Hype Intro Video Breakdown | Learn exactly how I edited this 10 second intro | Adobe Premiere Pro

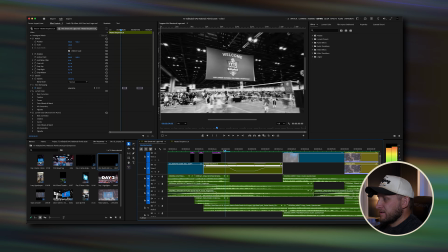8:01 But when I do hyperlapses like this to show banners, I really like to, go really quick into it and then slow it down, show the banner so you can even actually see it and kind of read it, and then speed up out of it. So that looks like this.
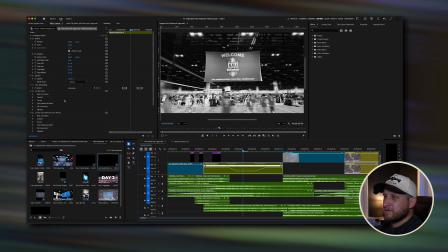8:18 And then on top of that, over in my effect controls, you can see I did a color correction, which you can't really see because I also added this monochrome punch. This is literally just a Lumetri preset over here in the in the effects tab.
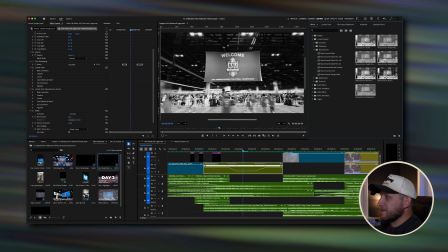8:34 Lumetri presets, monochrome punch. I like using that because it just makes it look like a really punchy black and white shot.
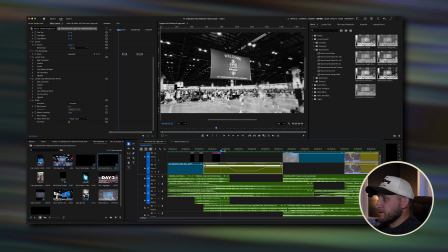8:41 And then with the motion blur you see with like how you can't really see these people, I use this plugin right here called RSMB, and that is Real Smart Motion Blur. And I love using that because frame by frame it goes in and it adds actual looking motion blur.
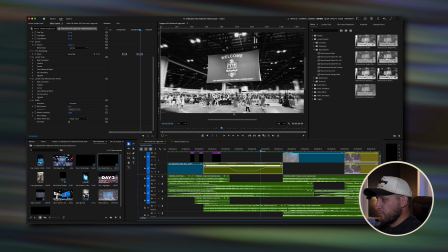8:59 Now when it comes to something at 7,000%, you're going to get these weird warbly looking people or things on your scene. Like this is a bar where that was holding a camera and it looks totally crazy. That's because of this motion blur.
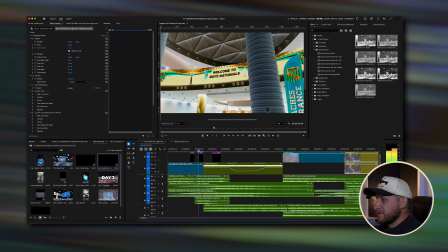9:12 But for a less than 1 second clip, it looks fine to me.
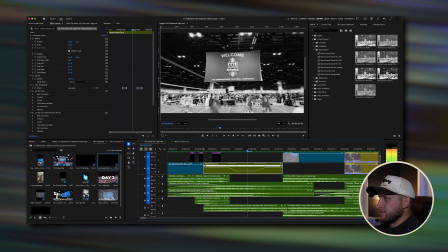9:19 I love the look of that motion blur.
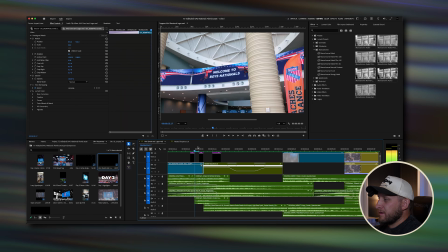9:23 So now let's talk a little bit on how I transitioned into that shot. So these purple clips right here, these are just adjustment layers.
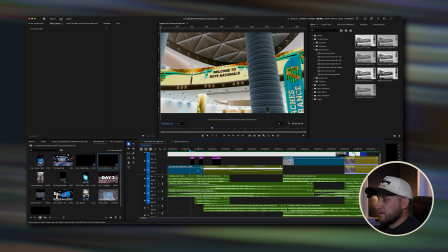9:35 And what I've done was a couple frames before the intro Welcome to Boys Nationals started,
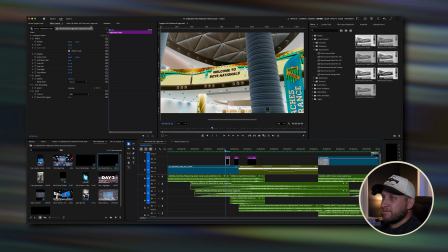9:43 I pulled this adjustment layer, and over in my effect controls, I'm going to be showing you the effect controls a lot, so pay attention to that. I have this invert effect, which literally just inverts the colors. Like, it's nothing crazy, but I like to do that because it adds a little bit of a flash.
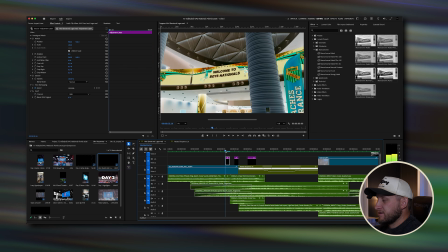9:59 And then I did a 1 frame flash invert, and then nothing, and then the same thing. So 1 frame, nothing, another frame of it, and then a couple frames, 2 frames into this
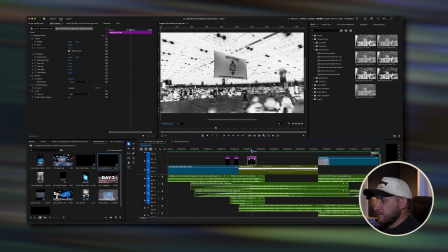10:15 sequence of the hyperlapse, I added another adjustment layer that has that same invert effect.
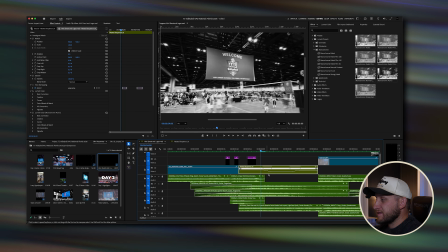10:21 But because this has the monochrome punch preset on it to make it black and white and really contrasty, this looks really cool because that entire black ceiling turns white.
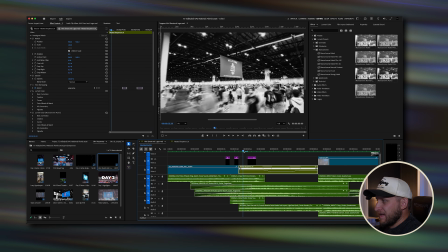10:33 And so that just kind of adds that little flash, and that one is 2 frames long.
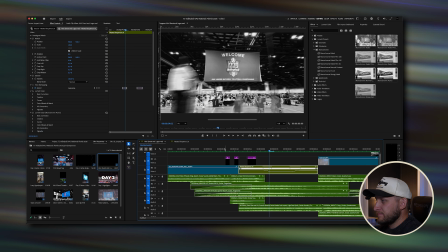10:38 So that just does this. Add some super simple flashes,
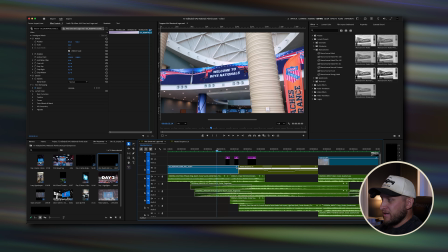10:43 literally no transition, no special effect right there, just an adjustment layer with one single effect on it,
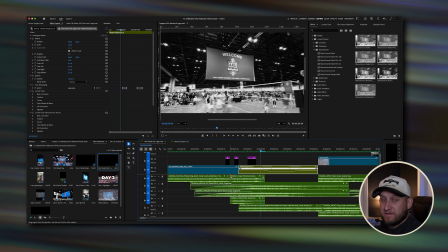10:50 and the proper spacing, and of course the proper sound effects, which we will get into.
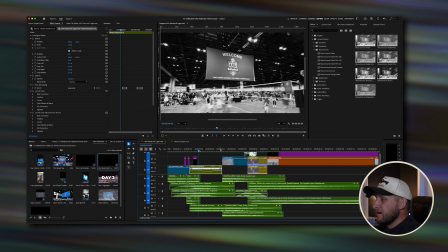10:55 So right after this clip,
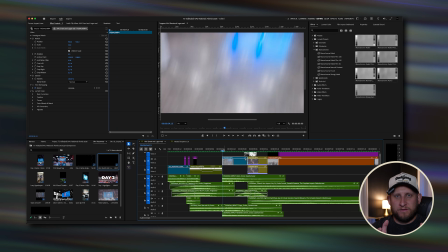10:57 I go into a kind of a whip pan where I'm handheld holding my FX3, and I just whip it up from the ground.
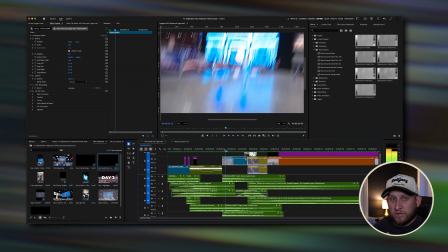11:04 It's filming in 24, so you see this motion blur on there, but I'm literally just grabbing it and I just whip it, you know, left and right, up and down, all different directions, so I can pick a proper direction later.
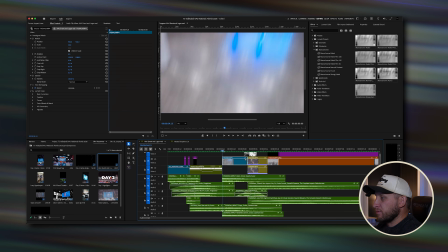11:19 And so with that, I have this motion blurry whip pan showing that stage,
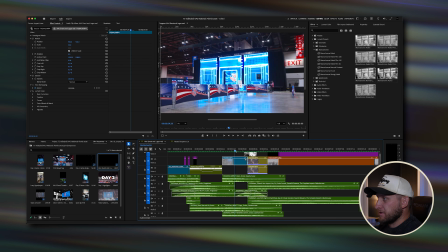11:25 which is where all the winners of this tournament will eventually stand on.
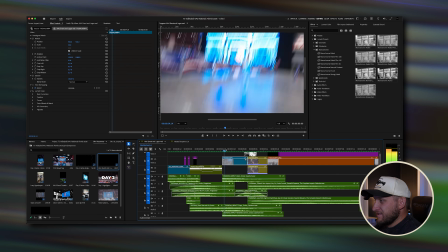11:30 So that was a cool little shot, and this is, you know, maybe 15 frames.
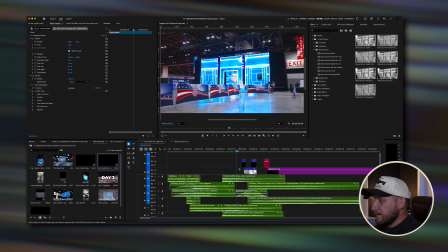11:35 And then from there, I use
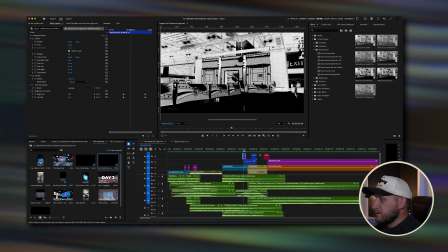11:39 another plugin that is these blue clips right here, and this is called
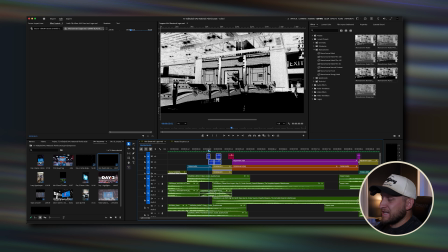11:47 Fast Effects from Tiny Tapes, and I will show that to you. So it looks like this. It's a plugin. You can have it in your Premiere Pro.
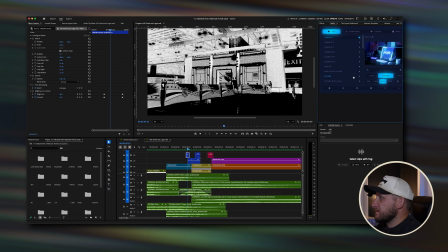11:57 It's in my effects workspace, and it's right here, Fast Effects. It looks like this, and then I can just go to the transitions, and I can just pick any of these. And I really like to do these black and white ones.